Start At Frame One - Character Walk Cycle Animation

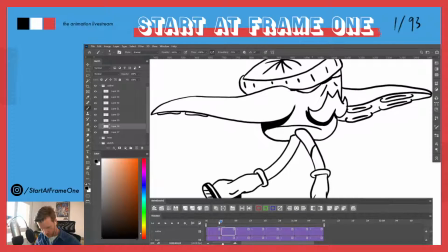(67:53)
switch back and forth between the frames to see if the shadow here is working out. So we don't have too heavy chumps on the shadow. Okay.
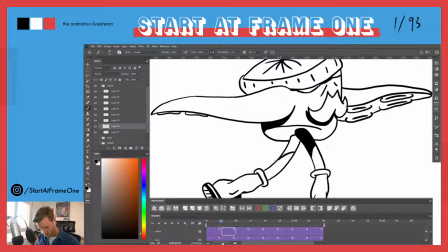I'm gonna leave a white, a negative space here, so we're not having black and black here. Which probably is gonna be,
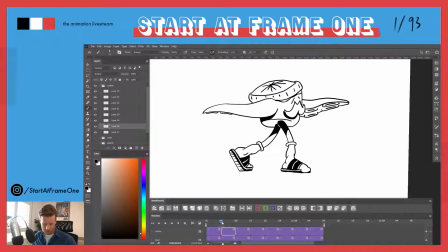(68:26)
doesn't really matter.
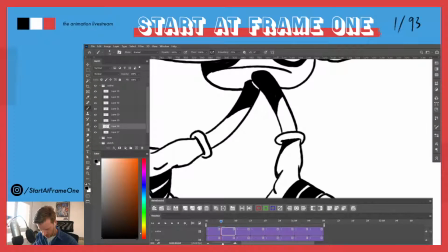(68:32)
Once we play the animation, I think those are the things like where frame by frame animation,
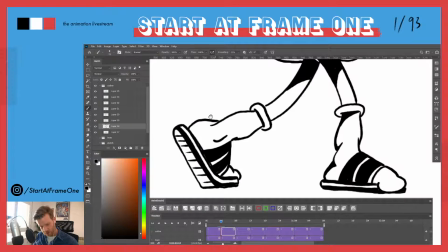(68:39)
although you paint every drawing and you want to make it perfect, some of those things won't be visible afterwards, as your eye won't be able to catch it within the 2 frames or whatever it's gonna be visible.
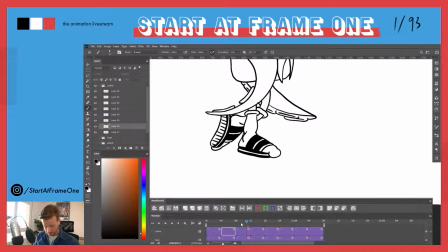(68:58)
So
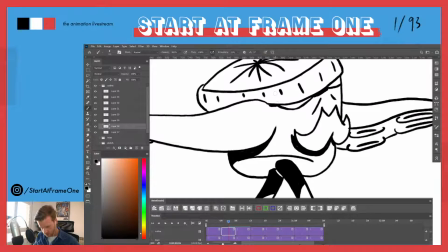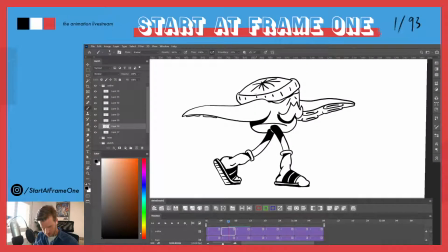(69:06)
okay.
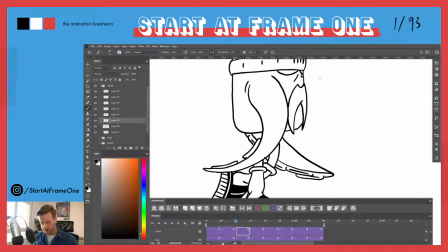(69:16)
So now our arm is passing by, the sun is coming from this direction, so he's gonna throw a shadow here.
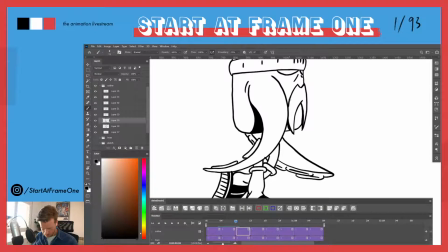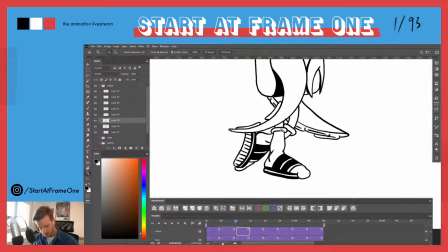(69:45)
Okay.
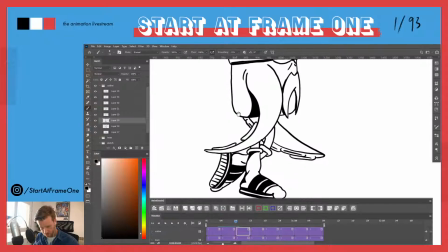(69:55)
Those hard shadows are gonna add so much volume already to our character.
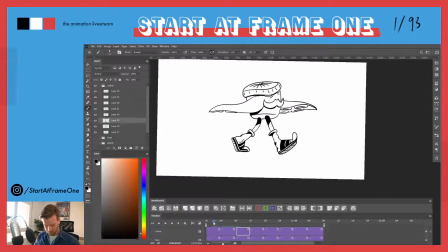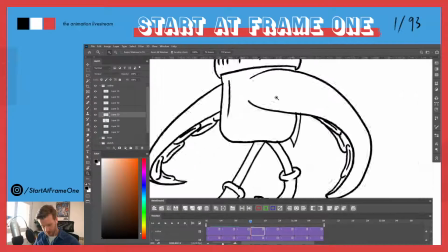(70:07)
Okay. And
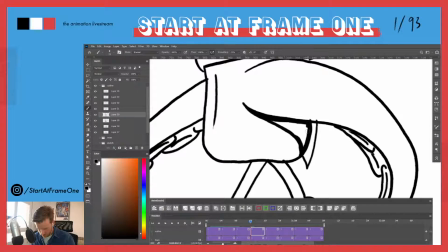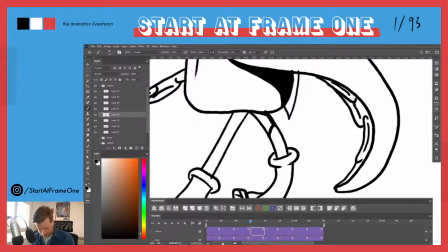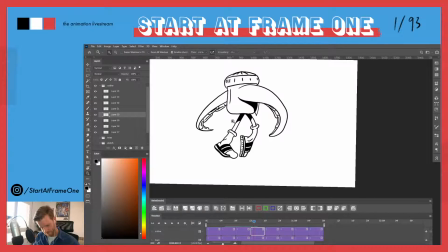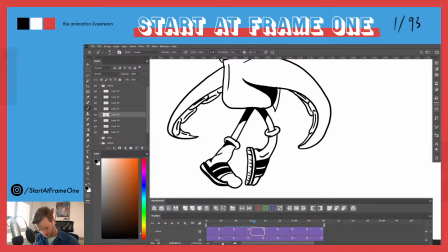key.
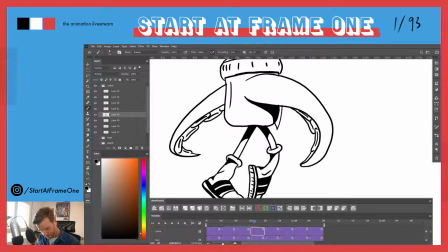(71:01)
So the beanie here, a little bit of a shadow to make it
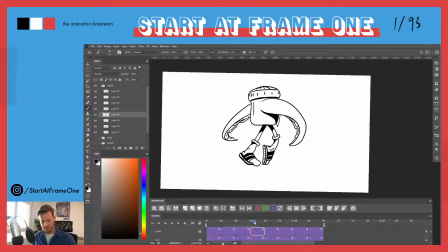(71:10)
a little bit more volume.
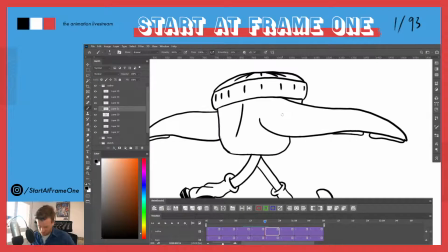(71:18)
Okay.
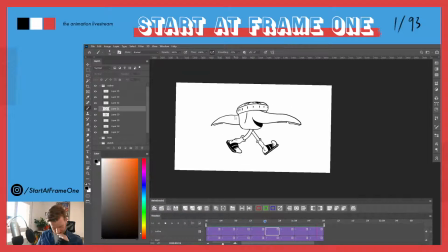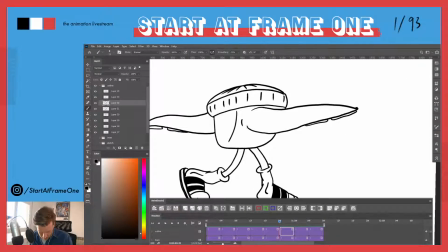Here is the the further out he stretches his arm, the closer it gets to his body.
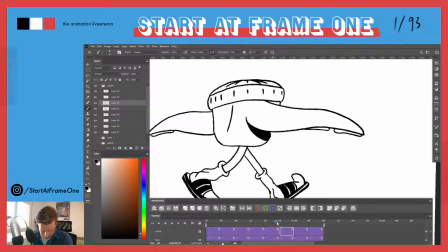(71:51)
So the shadow is gonna be smaller. The surface of the shadow here.
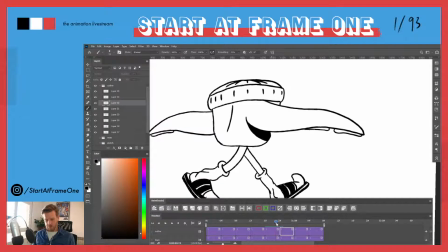(72:00)
This creates the illusion of the arm being closer to the body.
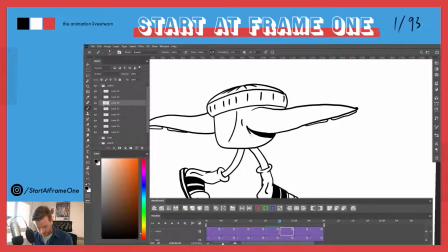(72:09)
If we made the shadow like this,
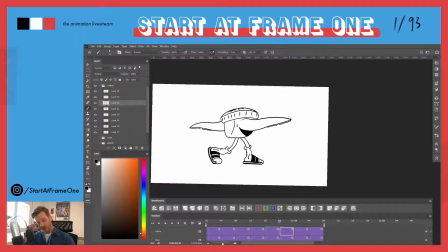(72:19)
so it looks some kind of as if the arm is stretching out, but towards the camera. But this shadow looks more like the arm is closer to the body.
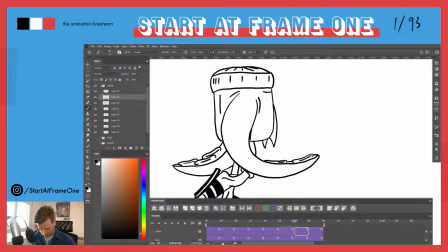(72:41)
Here, maybe this already casts some shadow here, but mostly we got shadow here in the back.
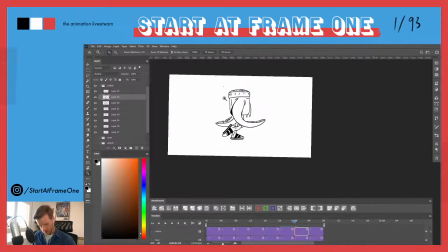(72:53)
Okay.
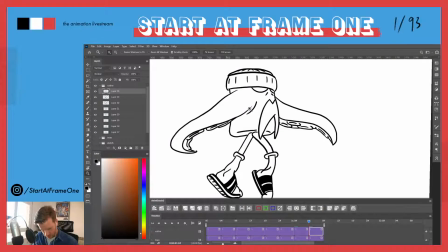(72:58)
And
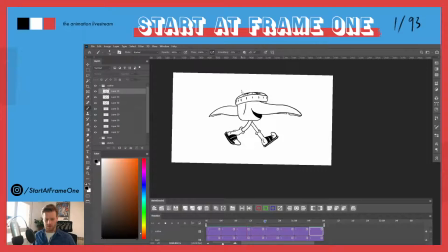(73:05)
another shadow here. Let's see, just the shadow of the arm. Because here it jumps too much.
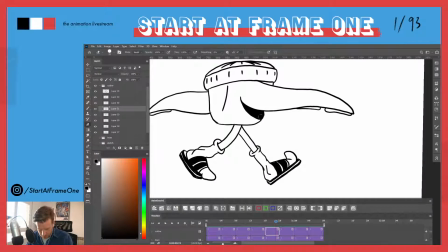(73:17)
Maybe I want to bring down, maybe here the arm looks like it's further away than it should be. So let's clean it up.
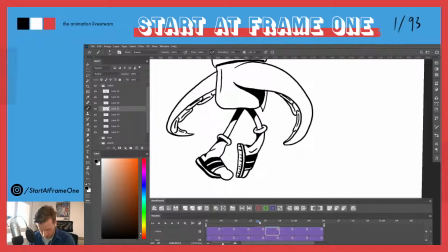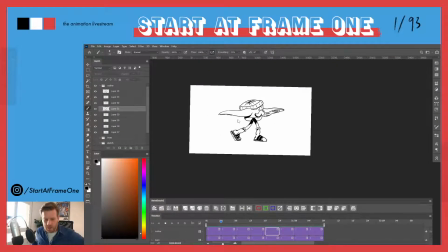(73:44)
Yeah, like this better. It's not jumping too much.
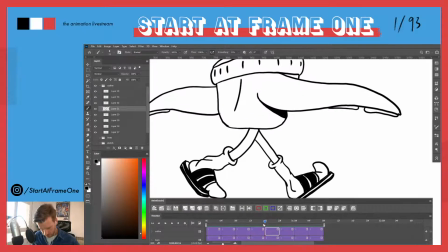(73:50)
All right, let's take a look at the legs here. I'm gonna leave a little bit of a negative space here, so it's not gonna be black and black.
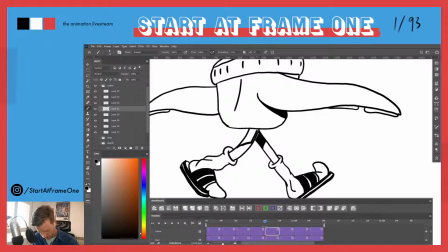Okay. All right.
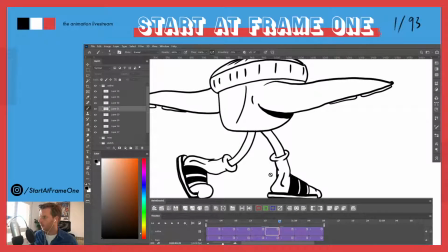Good.
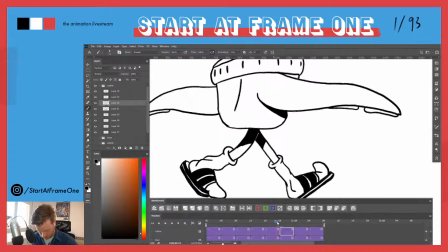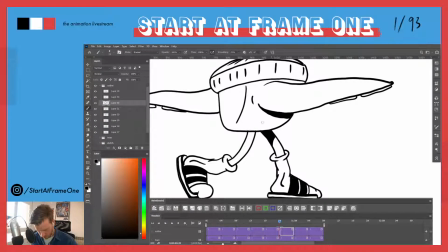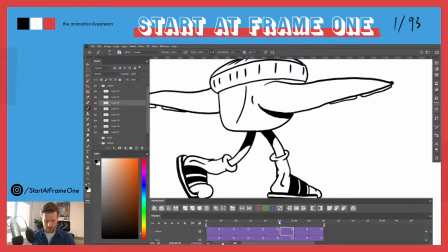(74:55)
So here the best way to determine if the shadow is on the right position now is basically just toggle through your layers and see if the movement looks right.
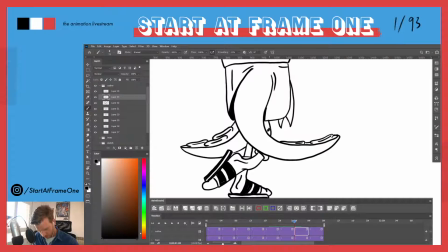(75:11)
This one seems like nearly everything here is black.
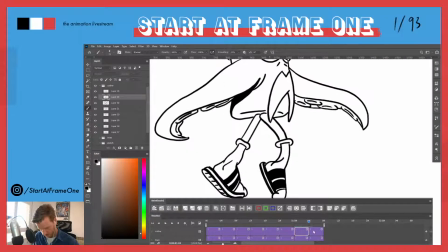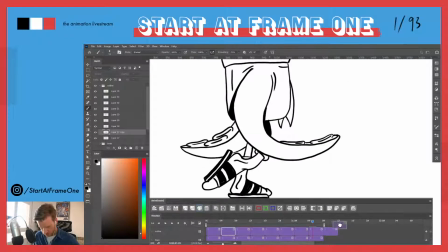(75:25)
Now I probably want to duplicate the first image so I can see it compared to the last image.
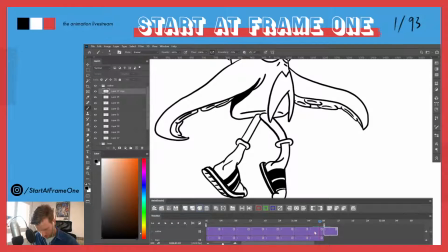(75:33)
Like so. Right. See.